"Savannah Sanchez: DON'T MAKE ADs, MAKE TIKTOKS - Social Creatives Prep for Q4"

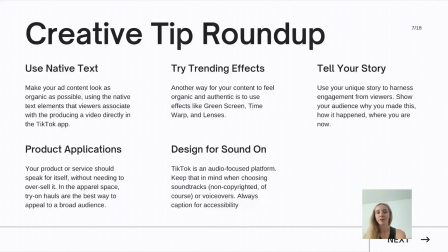And then of course, designing for sound on, because it's audio focused platform, making sure you're having those voice overlays, using non-copyrighted music, of course, and always having captions too for accessibility.
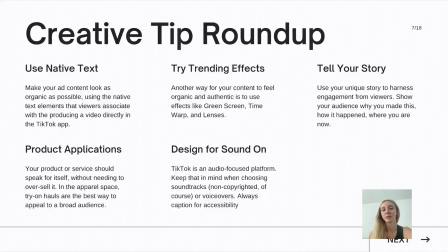Here's some other great takeaways that you can incorporate into your TikTok ads. The first is to engage with your community.
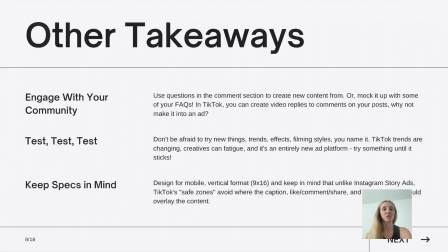One thing that I think is an underrated section of TikTok is the comment section, especially for brands. There's going to be a lot of people who are asking questions in the comments about your products. So something that we've seen work really well as an ad is actually replying to one of those comments and making that as an ad,
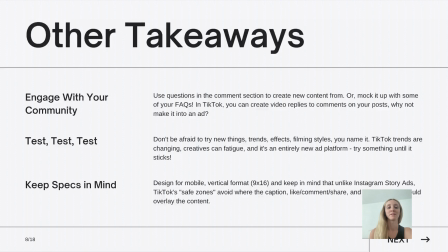because in TikTok, you can do a video reply to comments on your posts. So I'll show some great examples of that. And then of course, testing new things. Creatives can fatigue really quickly on TikTok, especially with trends going in and out so fast, which is why we always make new ads each week.
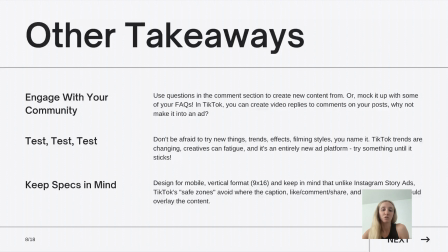So don't be afraid to get a little crazy with it. Try a new trend, new effects, new filming styles. Really take what you're seeing on your organic feed videos as inspiration for what you should incorporate in your ads that week.
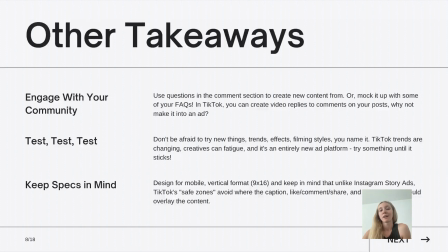And then other important thing to keep in mind is just specs. So designing for mobile first, which means that everything is vertical, 9:16. There's also different safe zones to be aware of in TikTok where you don't want to have text or important elements because it's going to be covered by TikTok captions and their native elements.
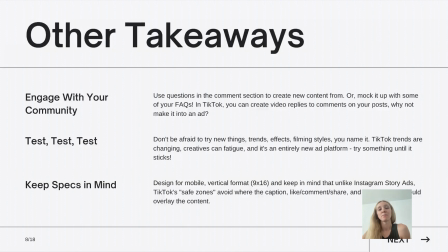So you always want to make sure that the main message of your TikTok ads, whether it's your text or your product, is always in the center of the frame, and not to have too much important information like your
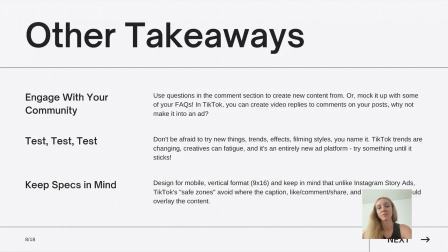close-ups of your products or text overlays that are out of the center of the frame. So I wanted to show some examples.
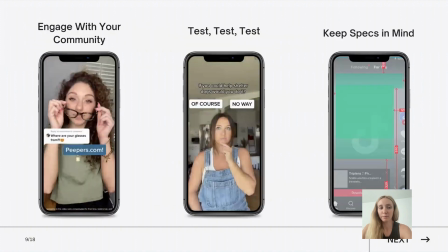The first one being engaging with your community and doing the reply to a question as an ad idea.
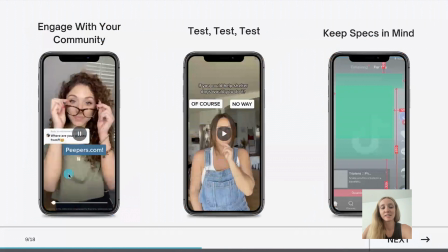So for instance, you can do it, and running this video as an ad works really well because it looks super organic because it has the question overlay on it.
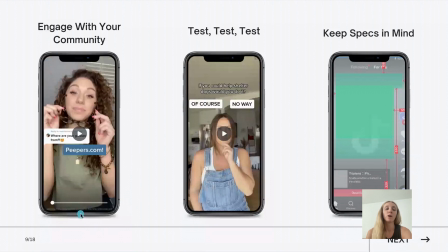So we mocked up this one and said, where are your glasses from? Peepers for our client. And then it goes into the product try on. But having that question overlay just makes it look so much more organic to the platform. And again, engaging with your community is so important.
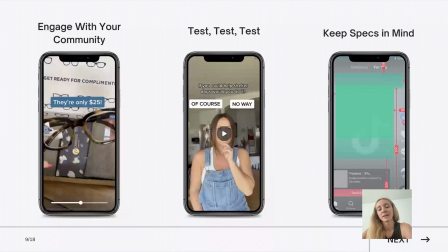Having those text overlays and the TikTok style edits, of course, are also important elements.
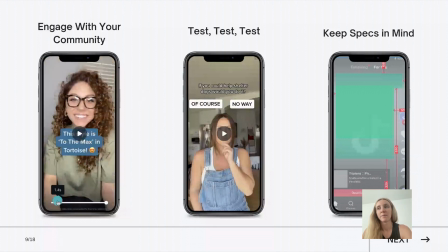And this one is just to reiterate that to test new trends.
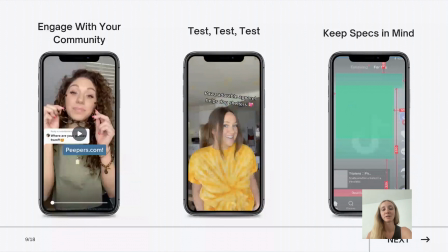So like pointing at different texts is a popular trend. So yes or no. This is one we made for a client. So seeing what you're on your organic TikTok feed, what trends and different creative things people are doing with text there, and testing that in your ads.
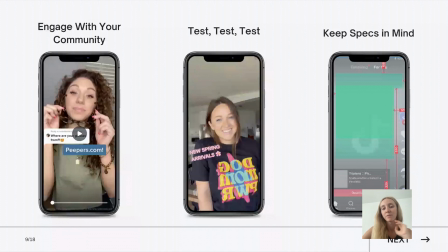And then for the specs, this green represents the safe zone of where you should have the most important elements of your TikTok ads,
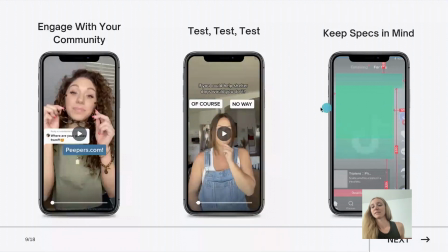so that's not covered by captions and profile pics and the text up here. You really want everything to be right here. Everything important should be in the center. Now, this is super important for testing creatives.
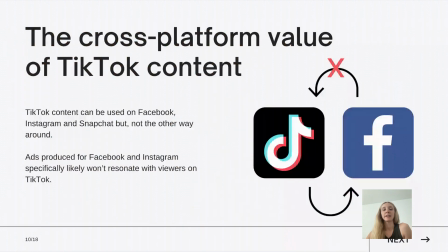What I'm seeing from my clients is when we're creating ads on TikTok and testing them on Facebook, they actually do really well on Facebook and on Instagram stories and Reels because the content is short form, it's mobile focused, it captures attention quickly, and it looks super organic.
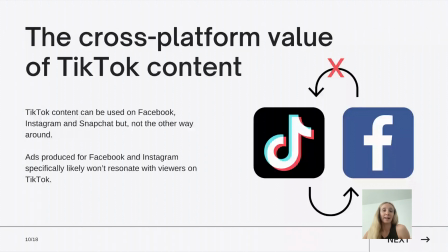So a lot of my clients, what they do is once we see ads that are working well on TikTok, we download them and test them on Facebook as well. So, and like I said earlier in this presentation, it doesn't work the other way. So you don't want to take what you're running on your Facebook ads, like your still images or videos that are optimized for Facebook,
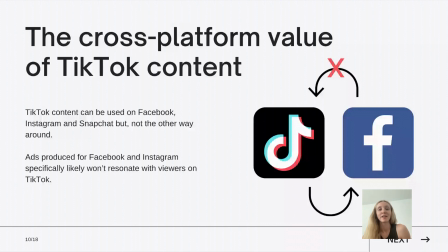and try it on TikTok, where it doesn't have the TikTok native elements, no TikTok trends or animations. It's not going to work.